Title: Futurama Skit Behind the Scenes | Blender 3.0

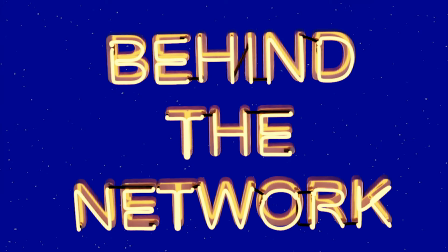0:03 Hello and welcome to this episode of Behind the Network. In this video we'll be discussing the VFX work for the Futurama video.
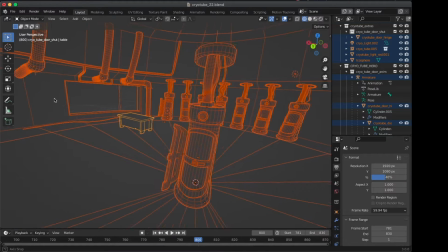0:11 The main task for this project was creating a 3D environment for the cryo room along with the cryopod itself,
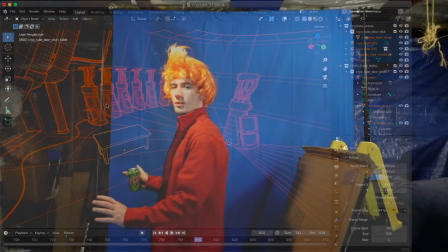0:21 which was going to need to replace a stand-in prop in the physical set.
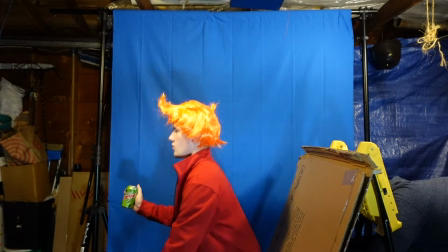0:28 The physical set featured a blue screen
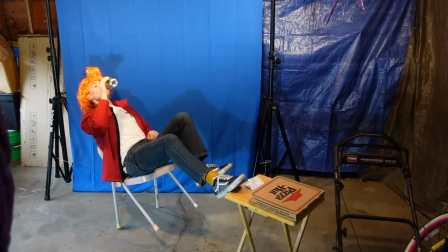0:32 and then some chairs and a basic table with a pizza box, but the table would have to be replaced along with the background.
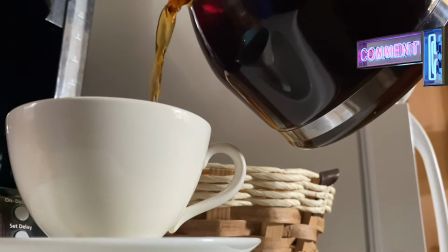0:41 Before we go further in depth with the 3D scene, I'd like to go over some of the other shots that had some VFX work done to them.
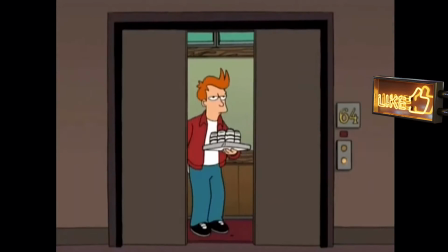0:49 For when Leighton comes out of the elevator,
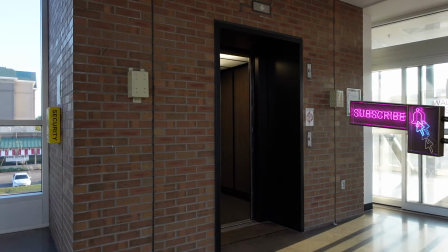0:52 the practical location was just a second floor elevator, so it needed to have the illusion that it was much higher up.
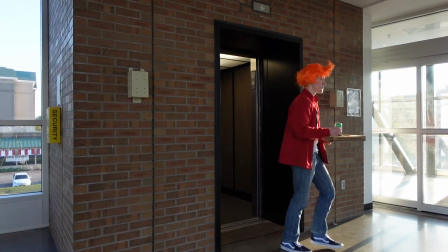0:59 So by hiding the window, it gives the appearance that it's much higher up,
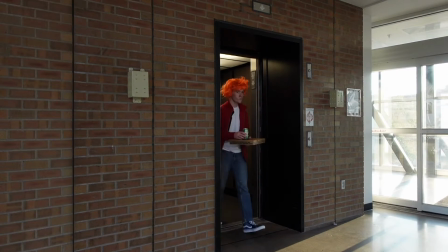1:03 and the sliding doors that lead to the skyway can look like the windows up on the floor.
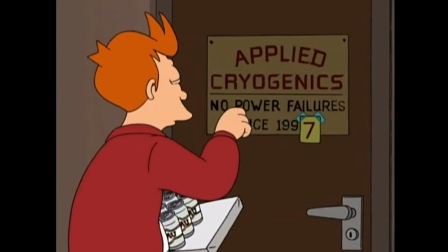1:10 The next shot would be the outside of the cryogenics chamber,
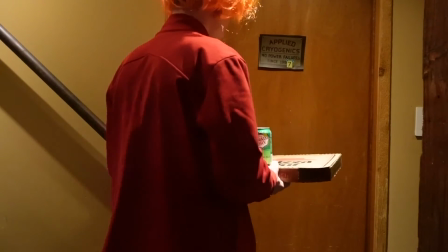1:15 where we have the filming location being outside of a laundry room, but it looked pretty close to the cartoon location as far as the door handle and everything.
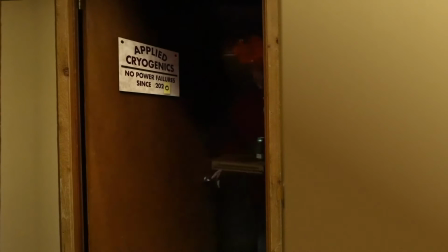1:23 So some cleanup work on the walls and some replacement shadow work was done,
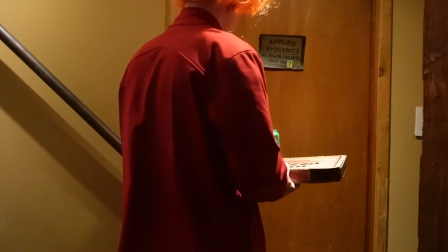1:27 and then of course replacing the budget sign with something that was a better match to the pilot episode.
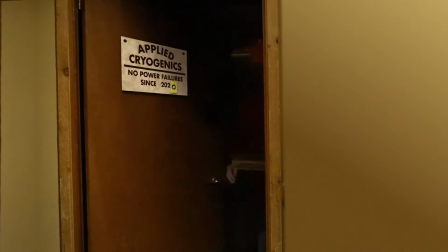1:36 So after those shots were adjusted, we have the rest of the
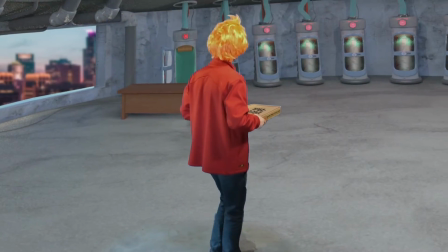1:41 interior of the cryo room, which was replaced in almost its entirety,
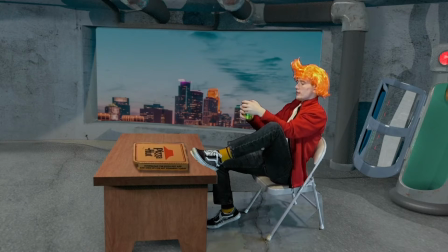1:46 save for some elements of the floor and the pizza box and the chair.
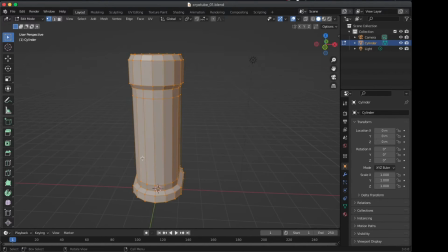1:52 The cryo chamber and the cryo tube were done inside of Blender 3D,
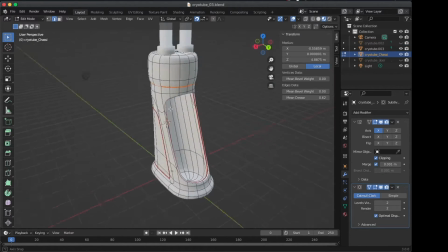1:57 and those were achieved just by starting with some basic shapes in the 3D modeling program and adding up the detail,
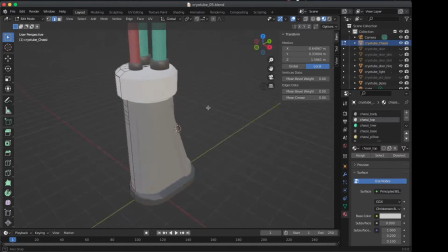2:05 and eventually adding some textures and lighting and getting everything looking the way that we wanted.
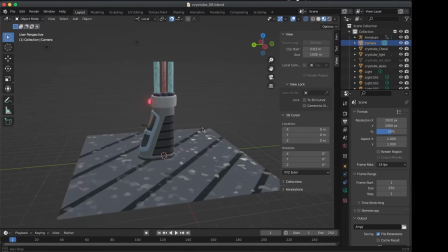2:11 The cryo tube that our hero goes into was set up to be slightly different,
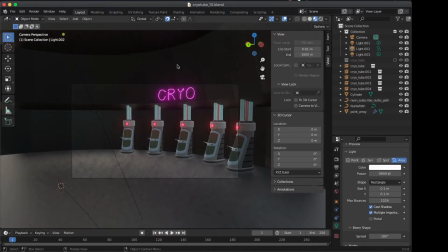2:16 but reusing the base assets for the rest of the cryopods in the room so that the file would be a little bit lighter.
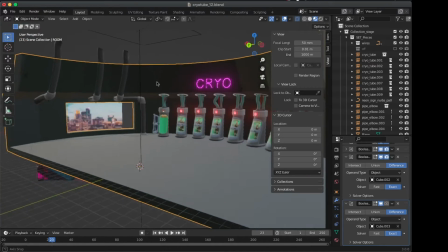2:23 So some efficiencies were achieved there,
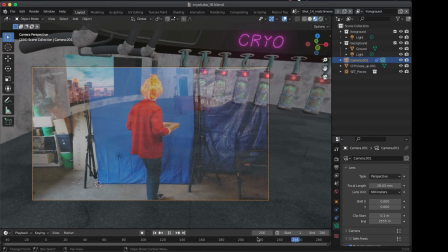2:26 and then the door was animated closed and rendered out with the different camera angles, including one of the match move shots.
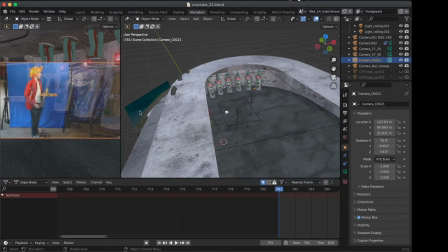2:35 Some efficiencies that were done with the 3D scene were to instance parts of the cryo tube that would be reused and not changing between the different models.
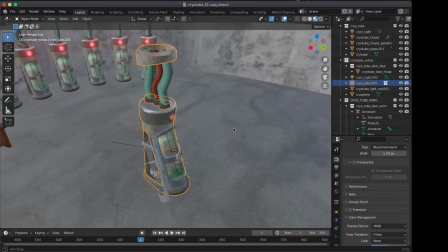2:44 And then if, say, we have one door on the hero model that needs to be animated,
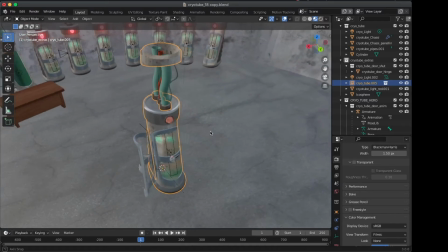2:48 we have that one separate, and then instance a non-moving door for the rest of the cryo tubes.
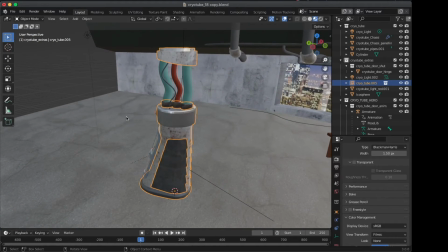2:54 Same with the light. The rest are all using the same unit, and then the one for the hero pod is different.
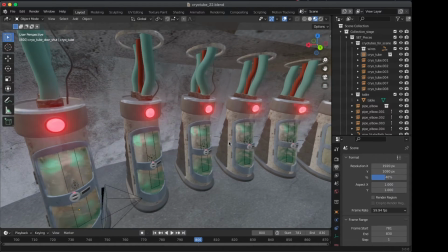3:00 The tubing on the top was done using a spline that comes out of
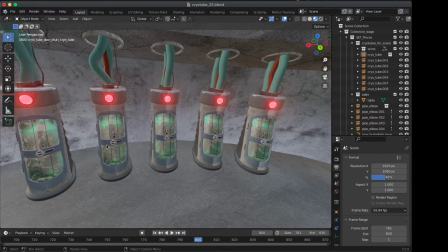3:05 the top, so I've got a modeled cap on the top based off of the reference from the cartoon, and then a spline is coming out of that.
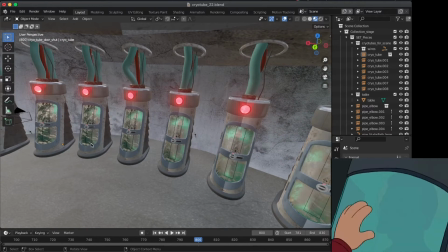3:11 That way I could change that without it taking up a whole lot of geometry.
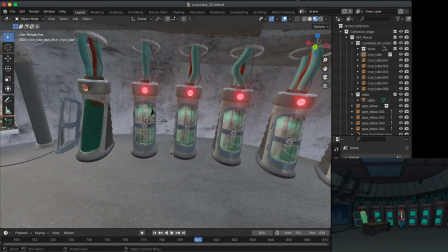3:16 So those are just using some basic splines that are extruded, and then they're curving about.
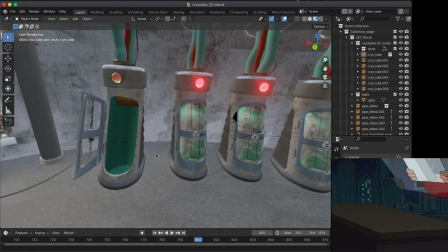3:22 So they use a shader that's all shared across them all, but the positioning of those are slightly different, just to add some variation.
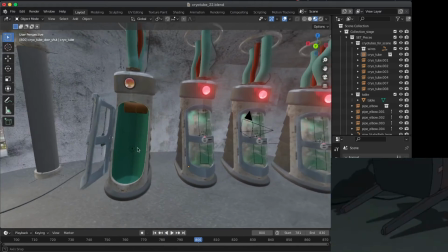3:29 The room itself was meant to mimic the look of the one in the show, along with the power core that looks like it's on the side there.
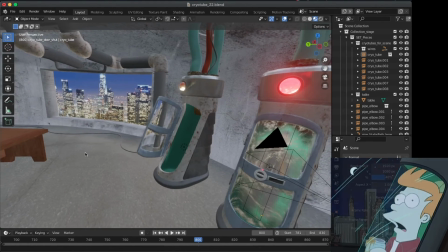3:37 And then we have the CG table, just a basic square table, if you will.
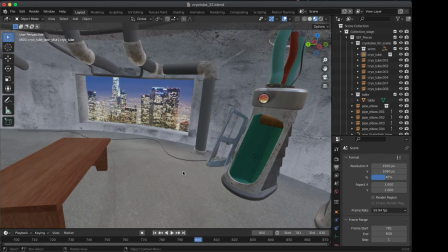3:44 So that one wasn't as elaborate as, say, the cryo tube and the rest of the elements in the room.
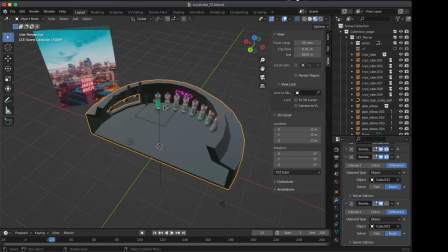3:50 The background was done with a card in the background with a picture of a city, and kudos if you recognize the city in the background.
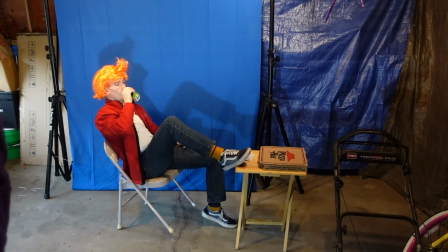3:59 Thank you for watching. Don't forget to subscribe to the network for more videos. Like the video if you enjoyed it.
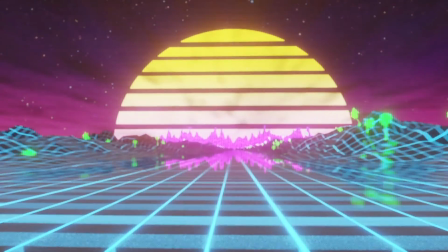4:05 Leave a comment below if you have any other questions, or if you would like to make a recommendation on things that you'd like to see in the future.